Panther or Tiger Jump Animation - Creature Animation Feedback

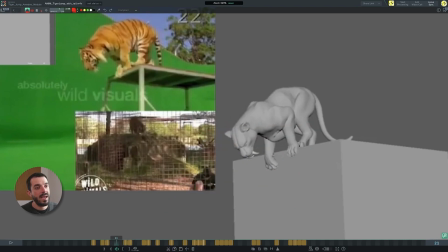[4:09]
And if we check the animation, the hind leg kind of slides straight there and then it just stays there offering support indeed, but all the toes are just staying there. You see they're all parallel to one another, so it would be good to have a pose in here.
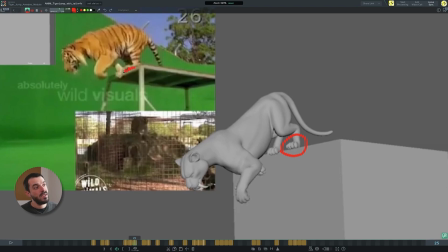[4:25]
I mean, you will probably have to cheat, but you see that in here the toes are covering the edge of the platform, so maybe the saying toes in here could be rotated down so that they cover the edge of the platform and then give us the feeling of claws trying to hold on
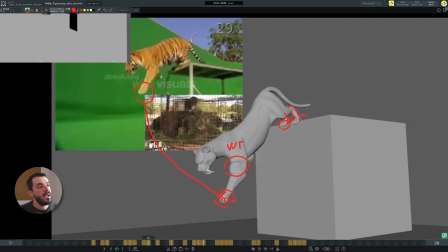[4:43]
to the platform itself. On frame 28 we have a little bit of a problem because if we check the reference, we see a clear nice shape in here for the front leg, while in the 3D geometry the front leg is a bit crumpled
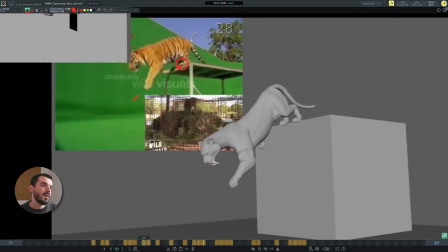[4:58]
again, the geometry is a bit dodgy there. And also it seems to me that the tiger is actually showing the top of the hand, so to speak, while in here you're showing a little bit more of a profile. So I think you can twist the hand to show us a little bit of a top.
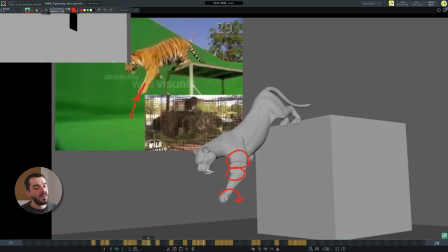[5:15]
And you can probably cheat this position on the arm by moving the clavicle forward. And that will probably get rid of most of the intersections that you're going to have. The hind legs are not very believable in the 3D model, because if you track the 3D model,
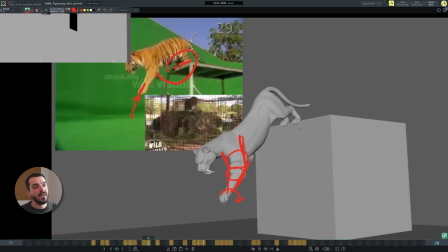[5:32]
you have a big portion of the hind leg being flat almost on the platform, which in the 3D model you can't quite have on this pose because the bum is quite far forward now,
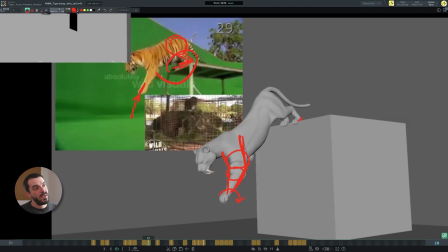[5:44]
while in the reference is still to the back. So the legs can actually rest on the lower portion of the leg. So in here, probably you would want to fix pose 25 so that you can create this kind of line of action with the leg,
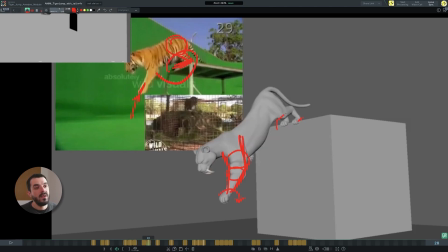[6:01]
which is quite different from the one you have in your 3D model. As you leave the platform, watch out, because these two hind legs are supposed to provide support. So you can't just slide them through the platform up and down.
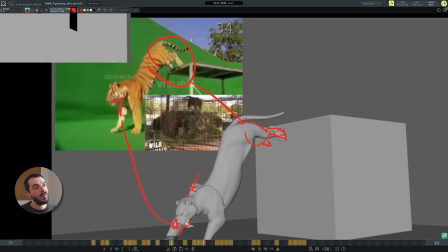[6:15]
They need to provide that support, and then they will eventually just get off the platform.
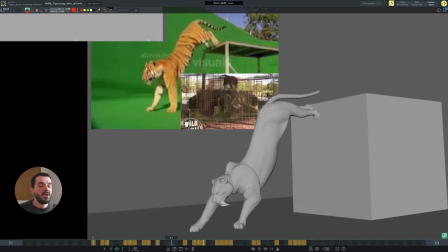[6:22]
On frame 33, as we go towards the pose of maximum extension, the tiger model seems to lose quite a lot of anatomical correctness. So if we check the thigh in here, that is the line of action that we get. In here, the thighs are completely broken, unfortunately.
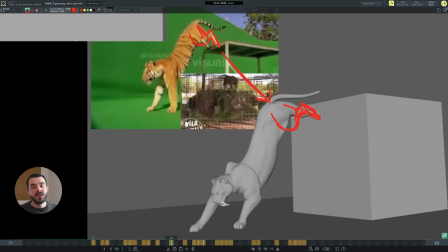[6:37]
So you really need to try and match the same line of action you have in the reference, otherwise it won't work. And down here, you really have to have a look at the topology, because it feels broken in more than one point. Also, if you check the line of action of the body, the upper line of action here,
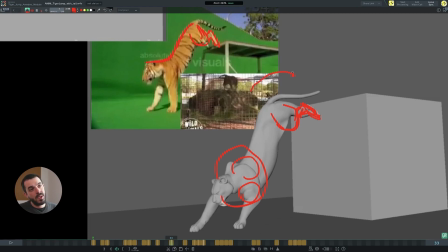[6:52]
the spine in particular, I think you could pitch the pelvis a little bit more clockwise in here, just like I'm seeing it happening in here. And then you should probably try and have the neck a little bit higher here, just like it happens in the reference there.
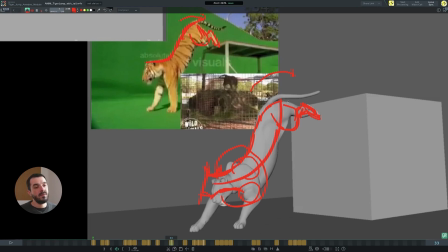[7:09]
So that you have a little bit more of a continuous line of action. In this pose in particular, which is so critical, you're breaking the geometry and the anatomy a little bit too much. And then 2-3 frames later, once the weight is full onto the front legs,
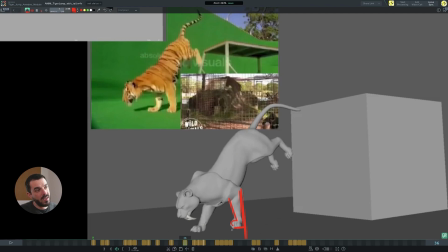[7:25]
you really want to have a straight line of action going down for the front leg. If you check the reference, it's there in there as well, so that we can feel and sense that weight being onto the tiger. And again in here, check topology, because it feels like the geometry is breaking again.
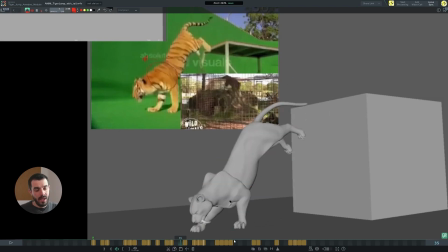[7:43]
Also, once you land, try to avoid having the paw float about, because it will take away the sense of weight that you really want to have in your animation.
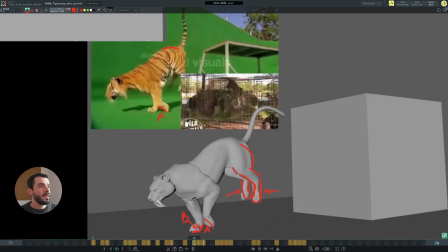[7:51]
As you progress onto the next pose on 38, you want again to double check the line of action of the body. I think you're nearly there, but your topology tends to break a little bit where the tail is and in the chest area,
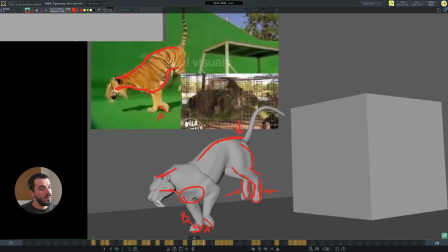[8:05]
and the neck seems to be going into the scapulas in here, while I think you want to extend the neck quite a lot more here.